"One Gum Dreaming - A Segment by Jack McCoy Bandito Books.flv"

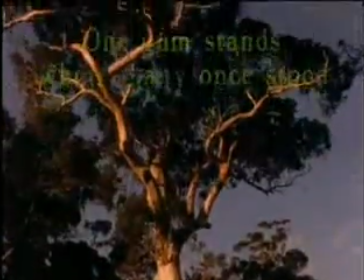Hello and greetings. My name is Jack McCoy, and I'm going to share with you a sequence from my 1990 film Bunyip Dreaming.
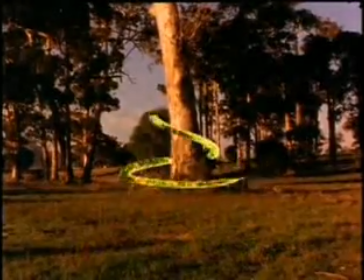The opening, we started out with Munga Berry doing some running around a tree.
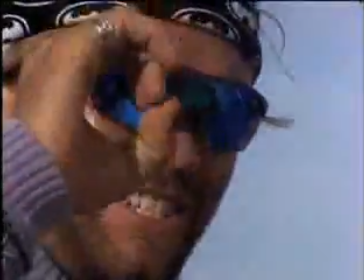A little bit skitsy at the time,
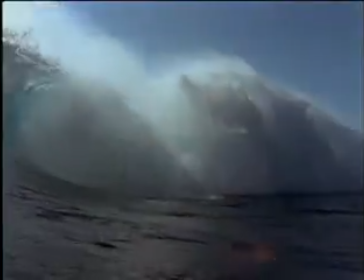but I couldn't help myself one afternoon with some nice light and getting him to do a few things that I knew would introduce this particular sequence.
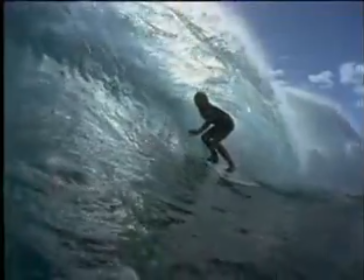At the time I was making this sequence, personally I was focusing on my editing,
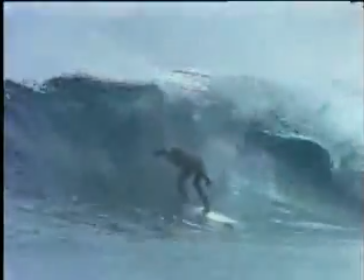and I wanted to improve my editing skills by creating a surfing sequence that made you feel like it was one complete insane session.
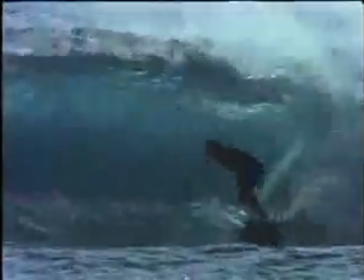The pictures I knew I wanted to be from as many different angles as I possibly could get.
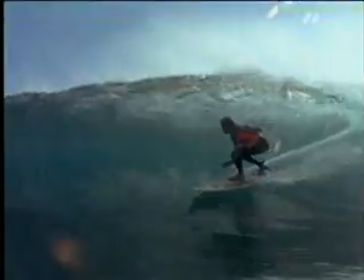After doing a little rough cut, I realized all the additional material I needed whenever the surf
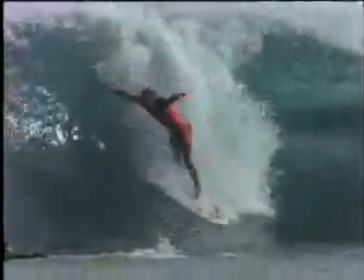got good again of what it was I was trying to get in order to make as many different angles that I could possibly capture.
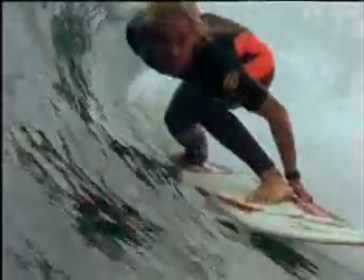I wanted to get shots looking down from the top of the lip in the water. I wanted to look up at him.
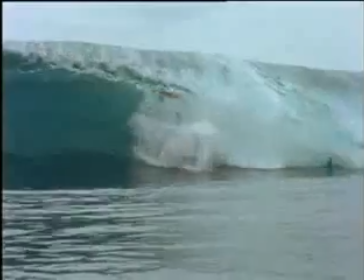I wanted to shoot down the barrel. I wanted different things of him taking off and smiling when he finished rides,
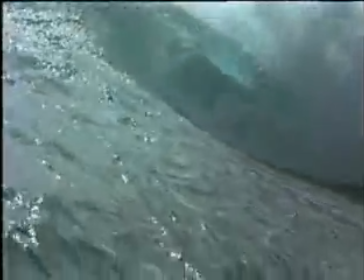plus of course all the other angles that I wanted to work to from the land.
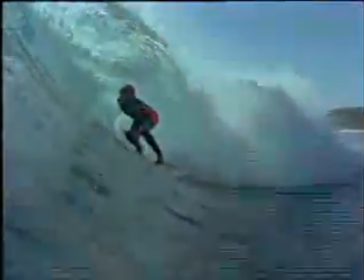One of the things that allowed me to create these different looks or different shots was obviously being able to use different lenses.
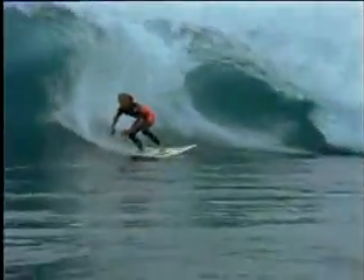For my water cameras, I've got a camera that shoots very high speed, but it is what we call a non-reflex camera.
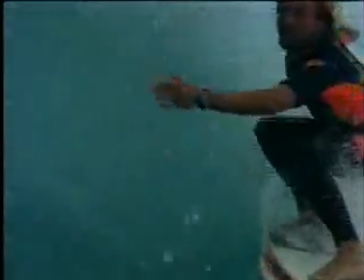By that it means that you don't have a viewfinder to look while you're framing up your shot.
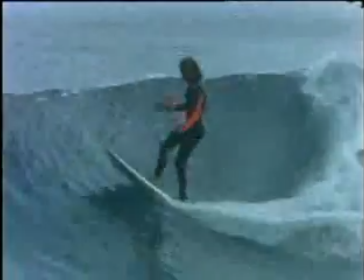You just need to point and shoot the camera, and after many years of practice you get it down pretty well.
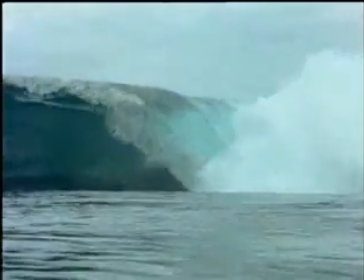I also use different speeds of slow motion to capture the water shots, ranging from 90 frames a second to 200 frames a second.
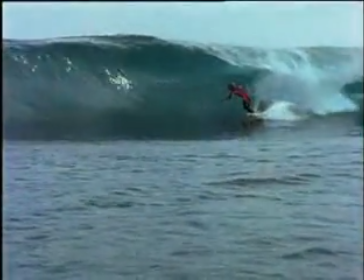I could vary the look by changing the speed and how fast the desired shot was to appear.
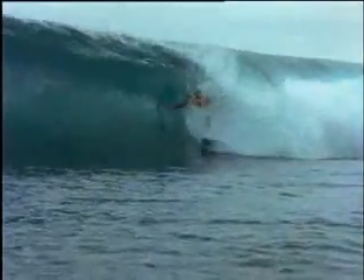For instance, for the land, I shot all shots at normal speed to give you a feel of the action,
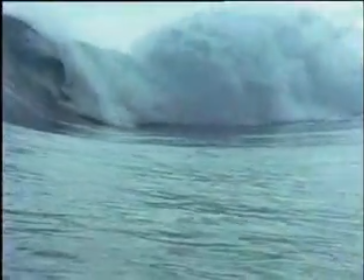while the slow motion water shots allowed you the chance to enjoy the perfectness of how good the waves actually were.
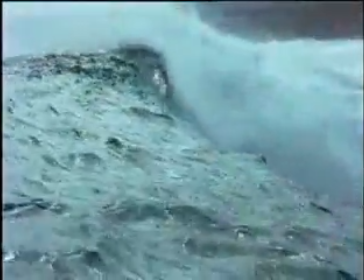Shooting from the land also allows you to collect many different angles.
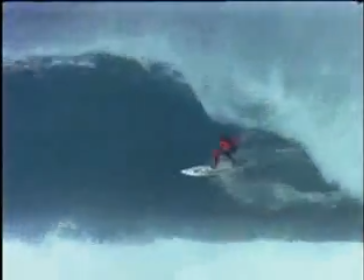I shot from different angles also, once again, from using a different range of lenses.
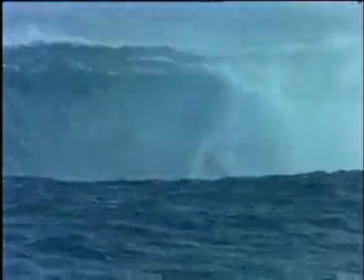I start usually with a wide shot to establish the action.
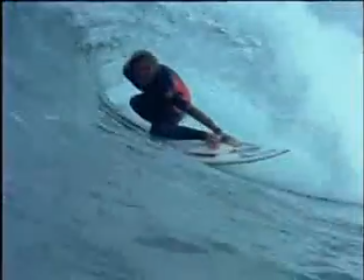I then try to zoom in, and then I might go to a 230, a 385,
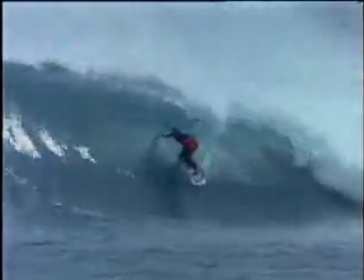or a 600 millimeter for extremely long distances to bring the action right up.
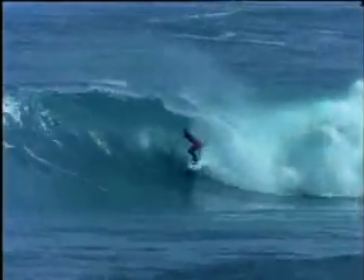And once I shoot from a particular angle, I then obviously move on and try and capture the same sort of thing again.
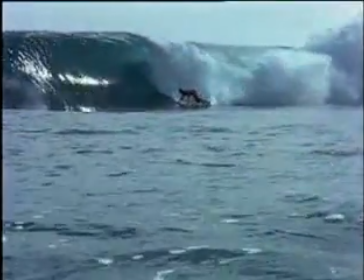When the film came out, everyone thought that this was one magic spot. Like all my films, I try not to name names unless it's obvious.
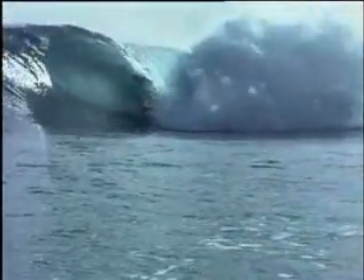I always refuse to reveal the localities of where I shoot, but I will tell you this.
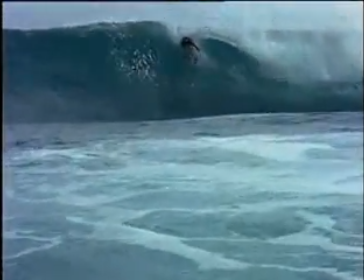This particular sequence was shot over 6 months at 4 different surf spots in 3 different states of Australia.
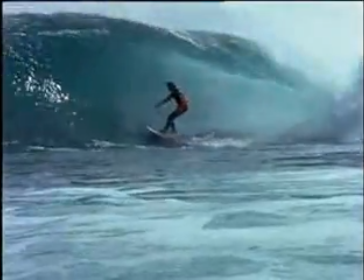As of for today, anyone who's interested in getting this particular film, Bunyip Dreaming,
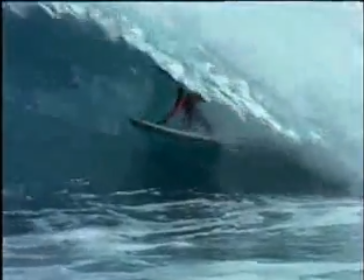it comes with the Billabong Jack McCoy pack that also includes the Green Iguana, Sons of Fun, and Sick Joy, and you can get them through my website,
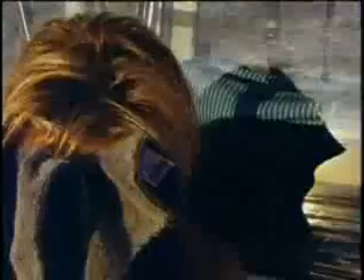jackmccoy.com. Munga Berry is still a very good friend, and we're really stoked with how this sequence came out.
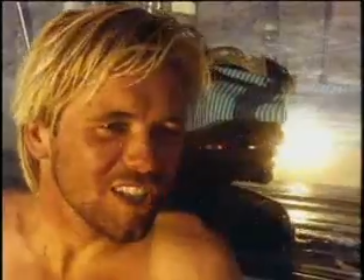We hope you enjoy it too. The jewel in the crown, obviously, for me is capturing Munga as the sun set, totally stoked and surf drunk.
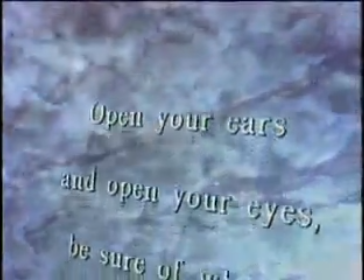Aloha, and thanks very much for watching.